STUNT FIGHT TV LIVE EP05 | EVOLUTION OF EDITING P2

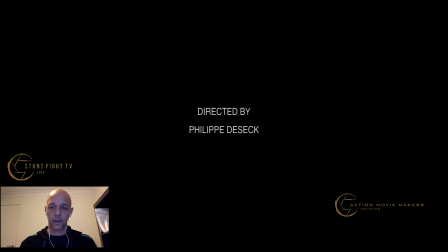(5:36)
Excellent. So these are the two versions. Now, as you can see, in the first version, there are quite a few differences. Even though the editing is quite similar, there are still quite a few differences.
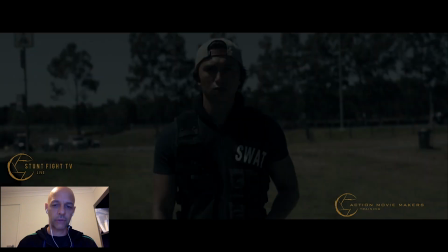(5:51)
So if you go back to the first one, we can see, for instance,
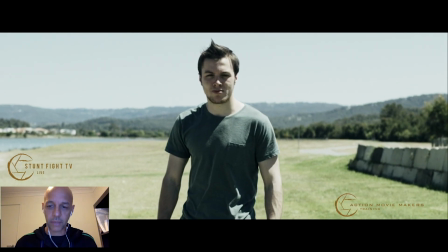(5:56)
one of the big differences is that the color grading is very different.
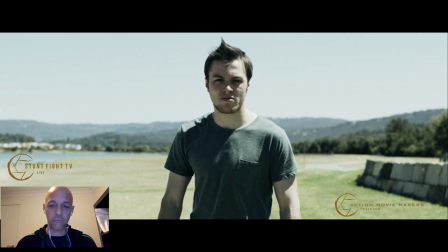(6:02)
They've used a different soundtrack.
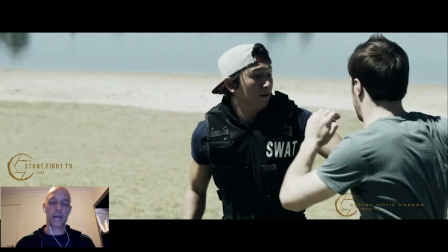(6:09)
Also, getting into the fight scene, they've used different sound effects, which gives it, again, a completely different feel.
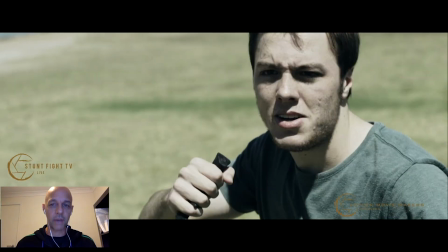(6:17)
And something else that they've done differently is the speed ramping. So the speed ramping is different in different parts.
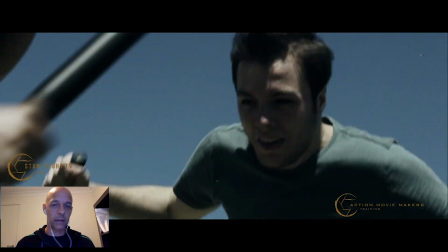(6:24)
For instance, here we've got slow motion coming to the kick. The kick is then in slow motion, then fast motion, which is okay.
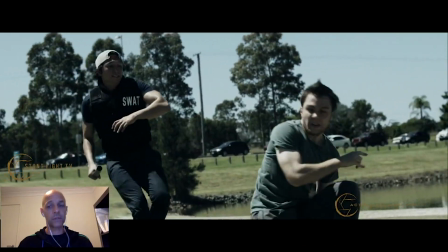(6:32)
I mean, it kind of worked really well as well. And to be honest, I mean, I don't actually mind this version of the fight scene.
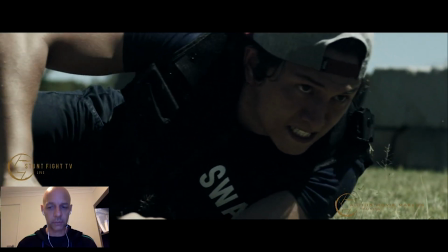(6:41)
The editor put his own little spiel to it, and I think he did a really good job of putting it together, you know.
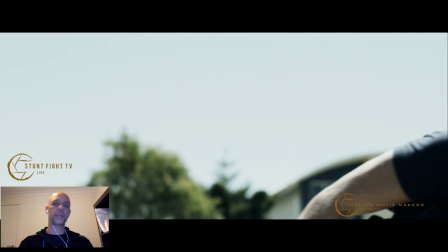(6:49)
And again, the question is, you know, is there such a thing as a
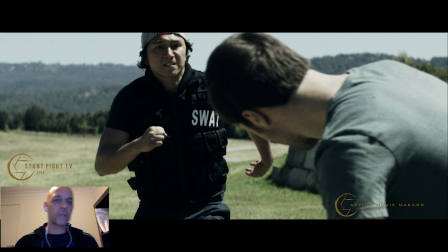(6:55)
bad or a good version, or not so much of a bad or a good version, but a wrong or a right version, you know? Because I mean, the first rule in filmmaking is that, you know, there are no rules, but there are guidelines, you know, and we all have our different way of interpretation, different way of seeing things, and we all put our own little spiel on things.
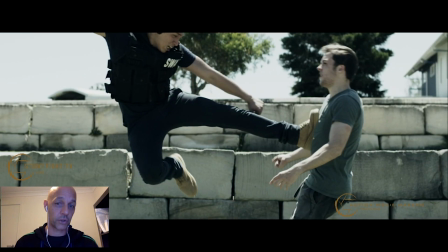(7:14)
So I don't actually mind this version, as you can see here.
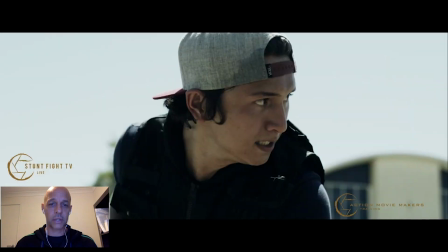(7:20)
So we'll just do a quick little comparison to mine. For instance, in this scene, when he gets thrown onto the ground, it's in slow motion,
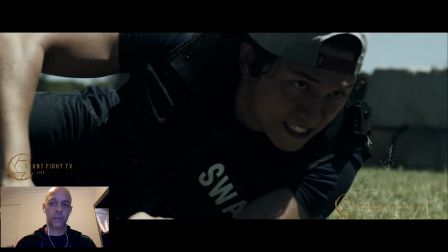(7:29)
and then he runs up to David in fast motion.
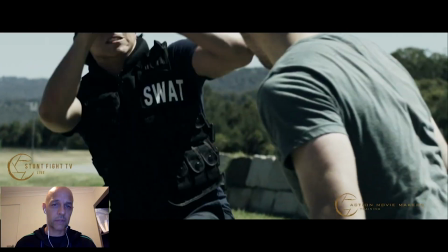(7:36)
There you go, he runs up in fast motion, jump kicks in slow motion,
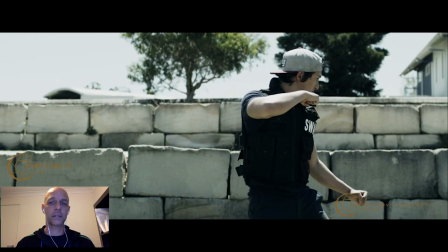(7:41)
kicks him in slow motion, lands, and then the scene continues.
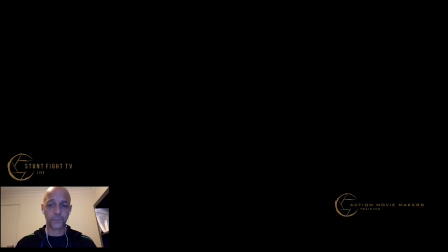(7:46)
So when you compare it to my version, I'll just do a quick comparison just at the end scene.
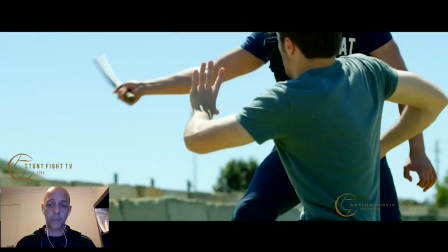(7:51)
So he comes down as well in slow motion.
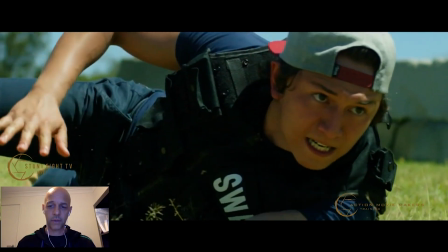(8:00)
There you go. As you can hear, I've got a different sound, different sound effects as well.
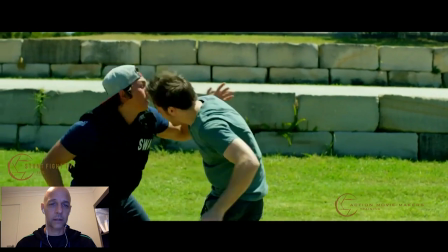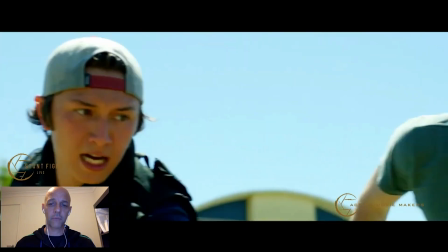(8:15)
And from there, I went straight to the kick. From getting up, from the last punch, sorry, straight into the kick, fast motion.
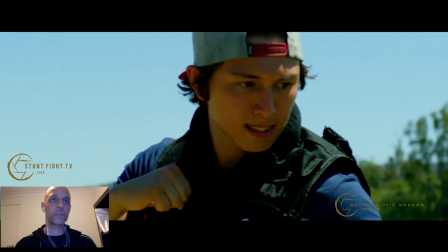(8:24)
And so I didn't bother showing that in slow motion because I thought I wanted to have that end a little bit more snappier and get straight to the point of the knockout,
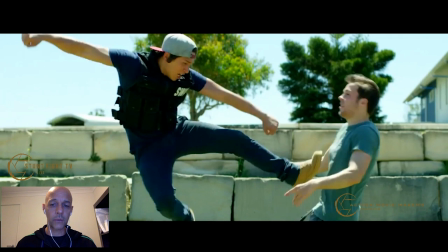(8:34)
when he kicks him down. And also, you will see that in the first version, and again, I mean,
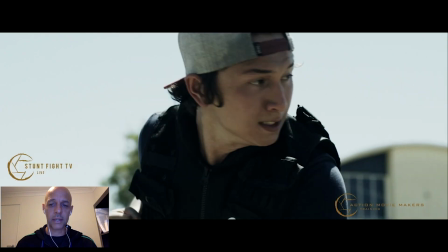(8:41)
it's not to say that it's wrong or right, but what I did, I deliberately got rid of that little jump that he does.
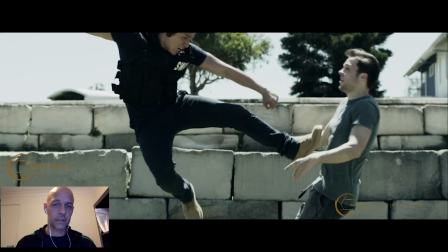(8:48)
As you can see, he kicks. As he lands, he does a little hop.
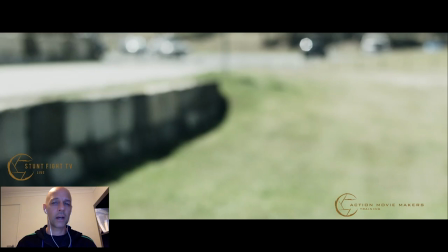(8:53)
And in my version, you know, I didn't really like that little hop, so I just got rid of it.
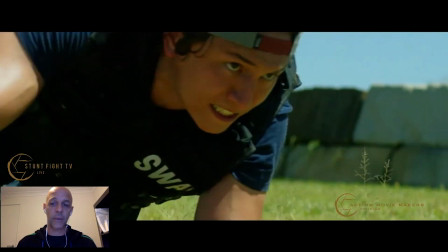(8:58)
And there's lots of ways that you can get rid of things. So what I did, I went straight from the kick to a different angle.
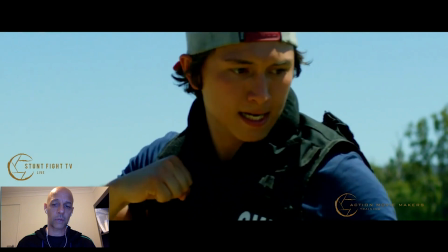(9:07)
So you see here, you don't really see the little hop because I didn't like the hop in the kick.
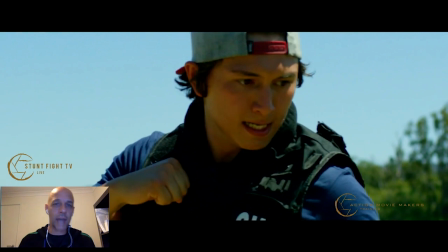(9:14)
So in the editing, there are a lot of different things that you can do to camouflage things, to get rid of things. So it gives you a lot of creativity, and that's what I like about the editing process, is that it's a really creative process.
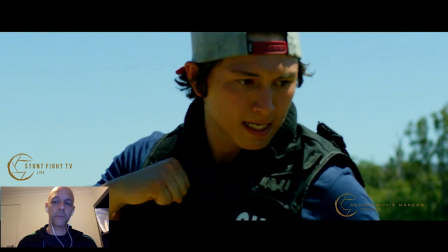(9:28)
And also it depends on how you film things, and that's one of the reasons I don't really like to film in master shots, because when you shoot in master shots, you kind of lose a little bit of creativity in the editing.